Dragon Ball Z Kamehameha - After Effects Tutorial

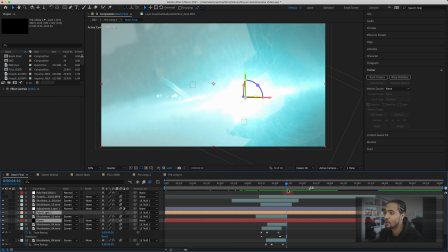(4:06)
You can see him shaking his hands a bit and stuff, like just to kind of make it look more real. And then if you look at the composition when we come in now, we have it there with his hands kind of like going in like that, right?
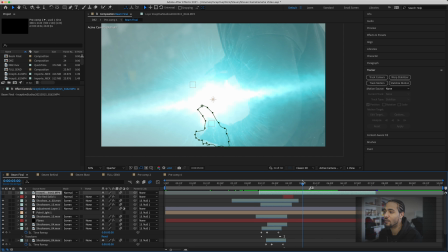(4:18)
I think that's supposed to be on top of there, actually. Yeah.
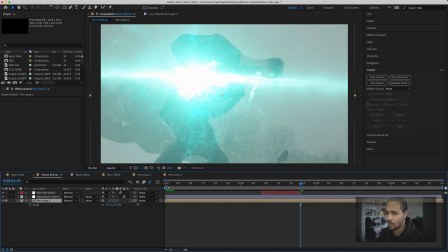(4:24)
And then we created a small feather mask just so that his hand isn't completely like just blown out, so it looks a little more realistic.
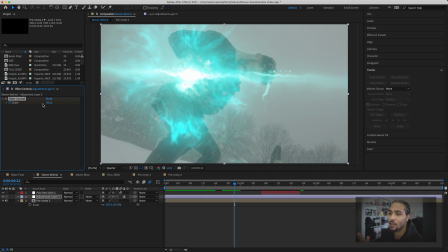(4:31)
And that was it for that shot there. And then on top of here, you see the screen kind of moving a bit. Well, all that was me putting a slider control on here. And this is thanks to Brandon, actually. He taught me this. I didn't know anything about it. I hit P on the keyboard, and then you hit Option,
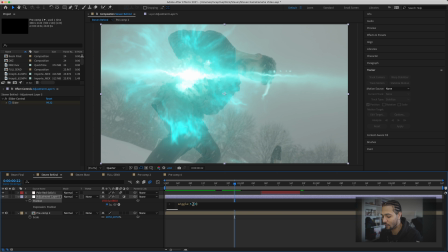(4:50)
and then you hit that so you can pull up your expression controls. And what I did from there is I type in wiggle, and then you write in your expressions out value. So say 5 and 50. You go to the, I believe it's the magnitude,
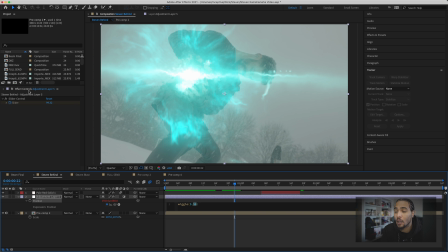(5:04)
and you're going to pick whip after highlighting that over to your slider control, and that's going to give you control over it in your slider. So if I wanted to keyframe it shaking or kind of moving more at a certain part,
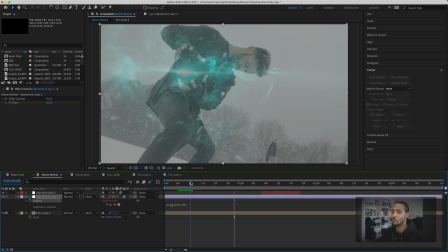(5:15)
or I can do that through my slider instead of having it just kind of like erratically happening throughout the whole entire clip. So that's another beautiful way for you to parent effects to the slider control so that you can use them when you want to instead of having to go through everything.
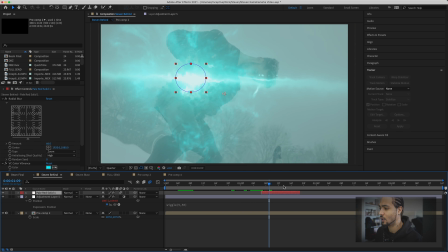(5:31)
It's just a good way to kind of like control having all of your effects instead of just erratically using them whenever you don't, kind of.
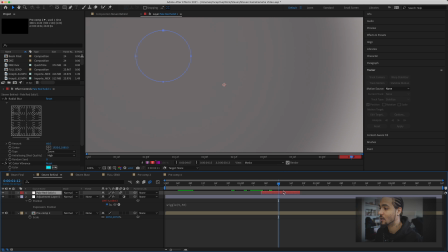(5:39)
And then from here, that's another one. Like I said, Brandon showed me this too.
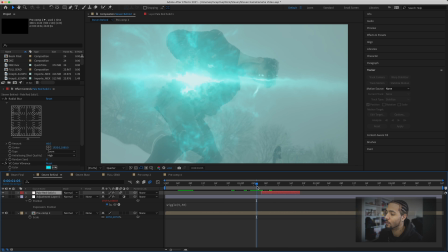(5:42)
I pretty much just sold this layer, and I just created a mask, and then I just used the expansion values on it to keyframe
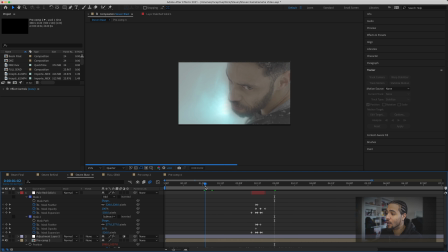(5:51)
when you get that, like, kind of like, I guess you can say like power boost feeling or whatever it is. But my computer's like choking up right now. And then, like I said, this is one of the other shots that we did.
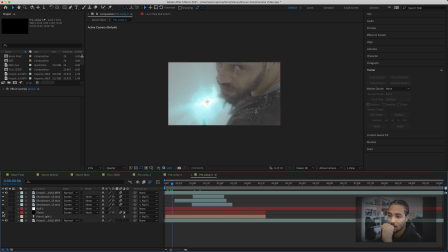(6:04)
If you're looking at it, because there was four shots, I believe, we went through on the frames. And this one is the exact same thing. When I got the track there now, you can see that the Kamehameha is kind of sitting there. Because if I took off the flare right now, you would see there's nothing there.
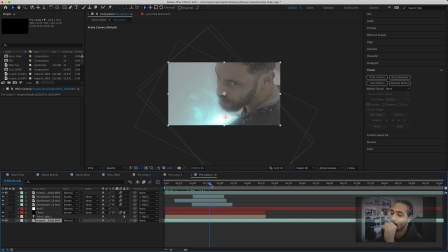(6:19)
If I put it back on now, we have it back into the scene. And then I tracked it. And actually over here, I went more manual into the tracking, because once it left this area, I was having a hard time figuring out how to make the beam come into perspective more.
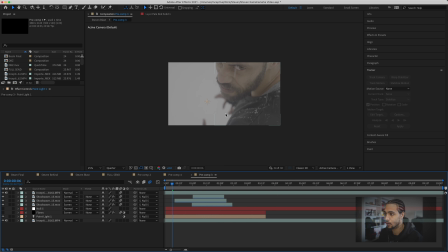(6:37)
So all I did was really go in there for manual keyframes and started switching the position so that the perspective matched.
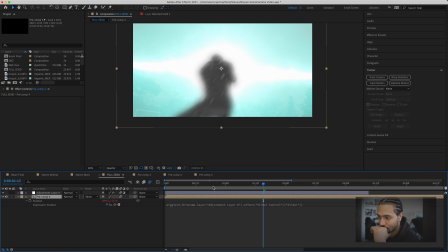(6:44)
And then, sorry, ooh, don't want to do that. And then we got the beam coming across the screen right here. And then the last one, like we said, and I called it full send.
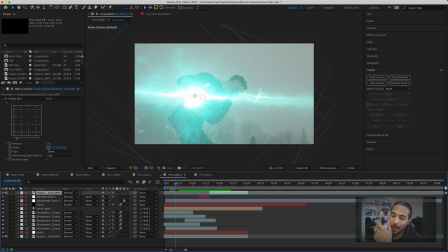(6:58)
Don't ask me why, but just like, so right here, he turns the corner, and then now the beam's like emitting back and forth.
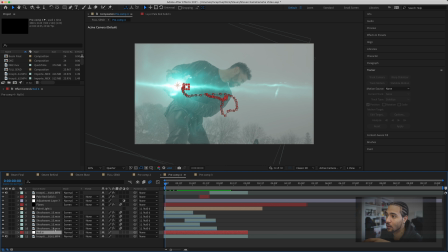(7:06)
Well, that was pretty simple too. It's the exact same thing, copy and paste, track the data to right here. You can see the null right there. Like, you can literally see where all the data is for the track, and then shockwaves. Like, I'm not joking to you. Like, these were just copy and paste effects, turbulent displacement, just change some values.
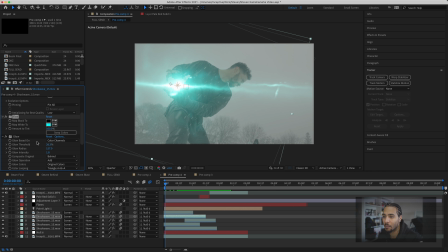(7:25)
The tint so that I can change it, the colors a bit, because it was just too bright in certain things, and then I got to change the mapping of the color, and then the glow,
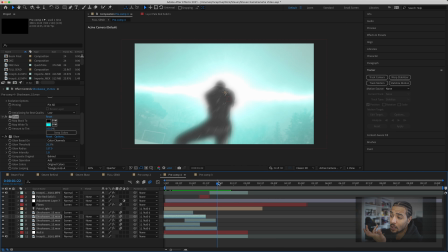(7:35)
just to add a bit more of that oomph to it, because honestly, if you don't have the glow, it kind of just looks a little too flat in my opinion.
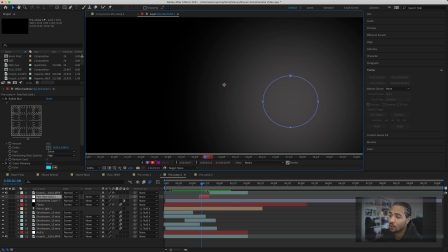(7:41)
But there's probably a better way to do what I did. This is just the best way I can think of creatively with my mind.
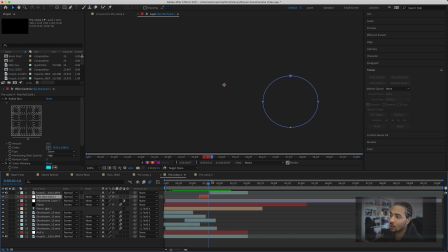(7:46)
And then yeah, like when he gets over here, you can see the mask right here, which is pretty much, like I said,
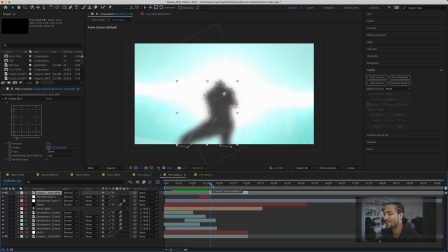(7:52)
feathered out with an expansion on the keyframe to kind of make it look like it disperses like a shockwave. And then I put a mask over his body over here because it just didn't look good at all if it's all spilling all over the place, and I just thought that was cheesy as shit.